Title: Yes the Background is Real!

This is so funny. There's a comment somebody left on one of my videos where I'm on the balcony just like this.
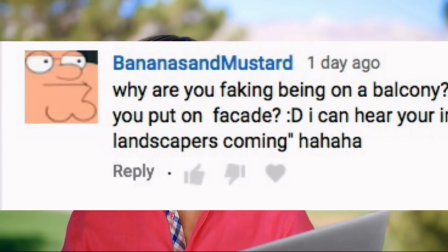Oh boy, boy, boy. Bananas and mustard. Why are you faking being on a balcony? I appreciate your effort in giving healing advice, but it makes me a bit skeptical in you as a person. Why do you put on a facade? I can hear you're in a room from the reflection of your voice on the walls and the green screen cut was poorly made. The landscapers are coming. Ha, ha, ha. Oh boy. All right, you know, this is why I created a photography channel.
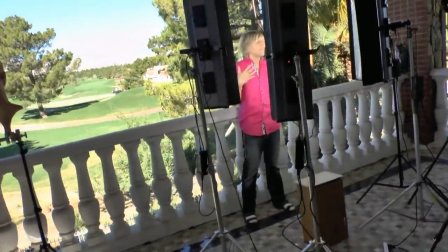To educate people to the basics of photography, like depth of field and the word bokeh.
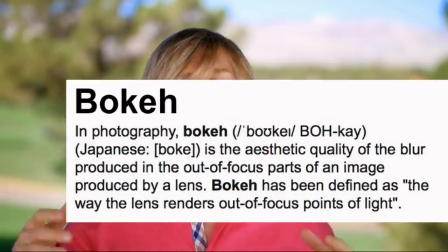For those of you like this person who think this is all just fake, why don't you look up the word bokeh? B-O-K-E-H. It basically means blurry background. That's what it means. That's not really what it means, but that's what it refers to. It's very difficult. The reason this looks fake, And I've been in the film business for 30 years, actually most of my life.
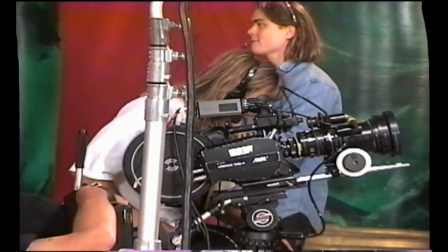So I know these tricks. The reason it looks fake to a lot of people is because the blurry background, bokeh, shallow depth of field, usually only happens when it's dark out.
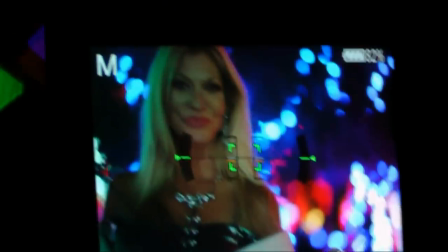Like at night time. During the day, it's really hard to do because during the day when the light is bright, your camera needs to be at around f16. That means that the aperture is so small and so it doesn't burn out the retina, so to speak, of the camera, that there's a pin dot. When you squint your eyes, which is a similar situation, everything gets really sharp. So what happens is during the day, because of the bright light, everything is super sharp.
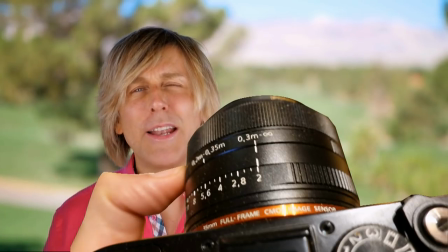The background and the foreground. Right now, the camera is at F2. That it means the aperture is wide open and a lot of light is going in.
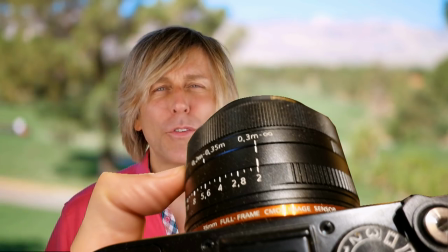I have neutral density and polarizing filters on there, which allow me to be able to do that.
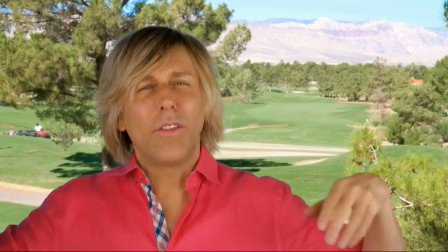Now, this is what causes the blurry background. And this is F16 or F20.
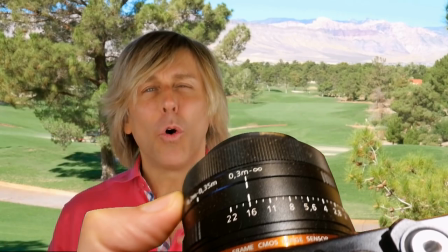This is what normally cameras do when they're out in bright sunlight. The hole that allows the light through the lens is really, really, really tiny.
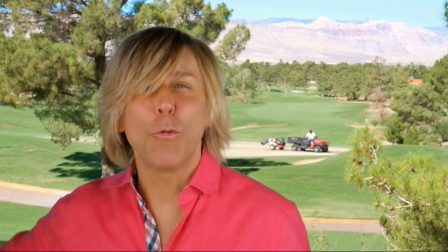It's like a pinhole. It's an aperture hole. Yeah, if this was fake, I wouldn't have a loud landscaping tractor in the background where you can't hear me.
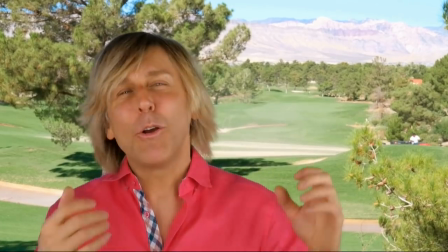So yeah, I'm faking the landscaping tractor. Anyway, this is the, this is what we call depth of field. The second thing is when you have the light behind you, you need a lot of light on the foreground to balance in the shadows.
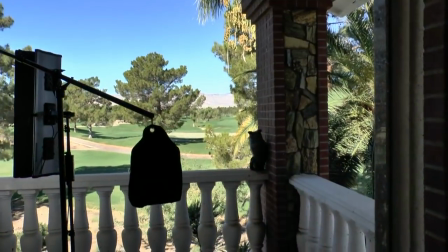Unless you have a lot of super bright lights, which I do, or flash photography, you're not going to get that effect.
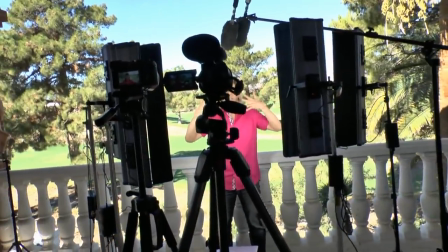So combining a blurry background and bright lights in the shadow is what gives this effect.
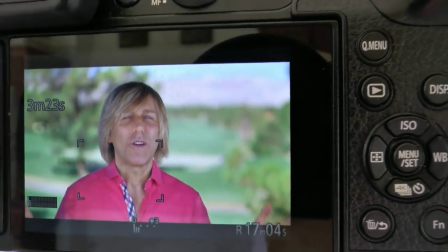And that is just one of the basic things of photography is depth of field and bokeh.
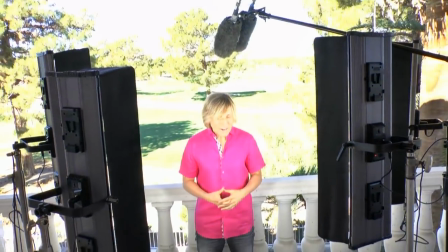That's what makes the Hollywood movies look so cool. Now, everybody's photoshopping nowadays and using filters and all this stuff.
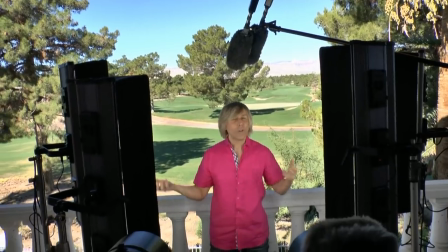So they think automatically when something looks like this, that, oh, it's fake.
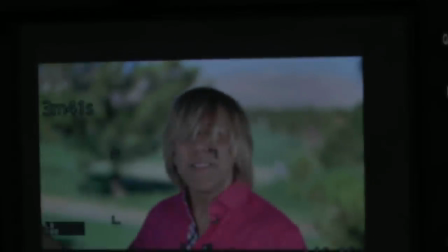Now, let me just say something about, even if this was fake, let's say I was in a room with a blank wall and I put some silk flowers behind me.
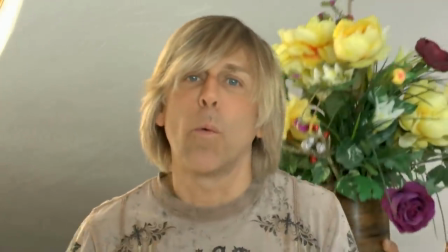They're not real flowers. Just because what's behind me is fake, does that mean what I'm saying is fake?
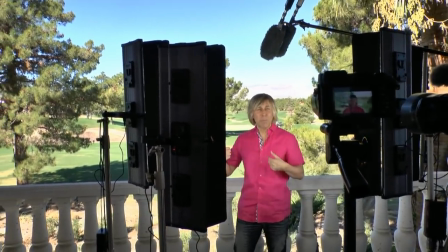Does that mean me as a person is fake? Because the background is fake? I mean, what kind of logic is that?
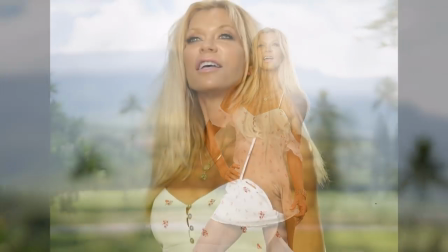I just like a magical look. I like having a magical life. I like making things better, prettier, more colorful. That's what I do. I'm an artist. I like to paint. You know, motion pictures are that.
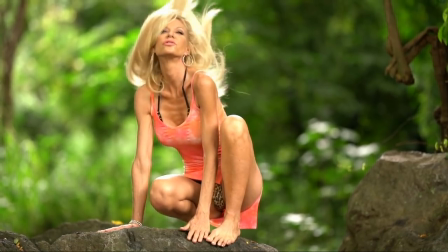They're pictures in motion. And the reason I do this is because it's fun.
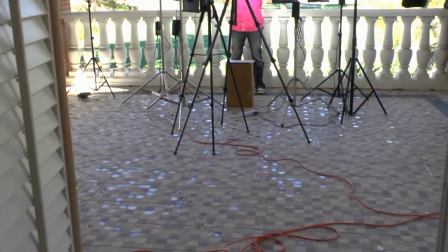And I like to add a little extra touch. I go the extra mile. I do more than the average person does.
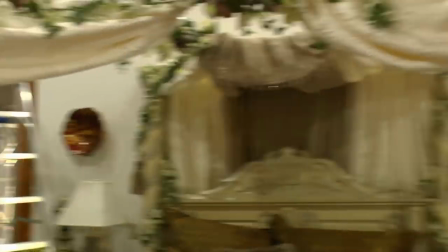I don't just hold a cell phone on my face and go, Today's blog is, you know, I like to give magic out there. So that's what I do. The world needs more positive energy, less negative energy.
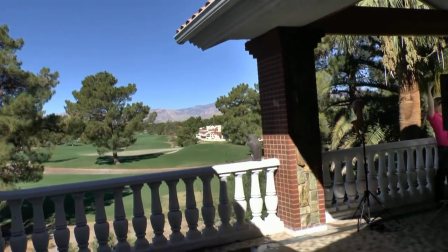The world needs more hope. It needs more beauty. It needs more help in making life better. And that's what I'm about, is making life a better experience for people. And more magical. I mean, yeah, reality shows are big. People like the gritty. They like the lack of color and the, you know, they like, I don't know.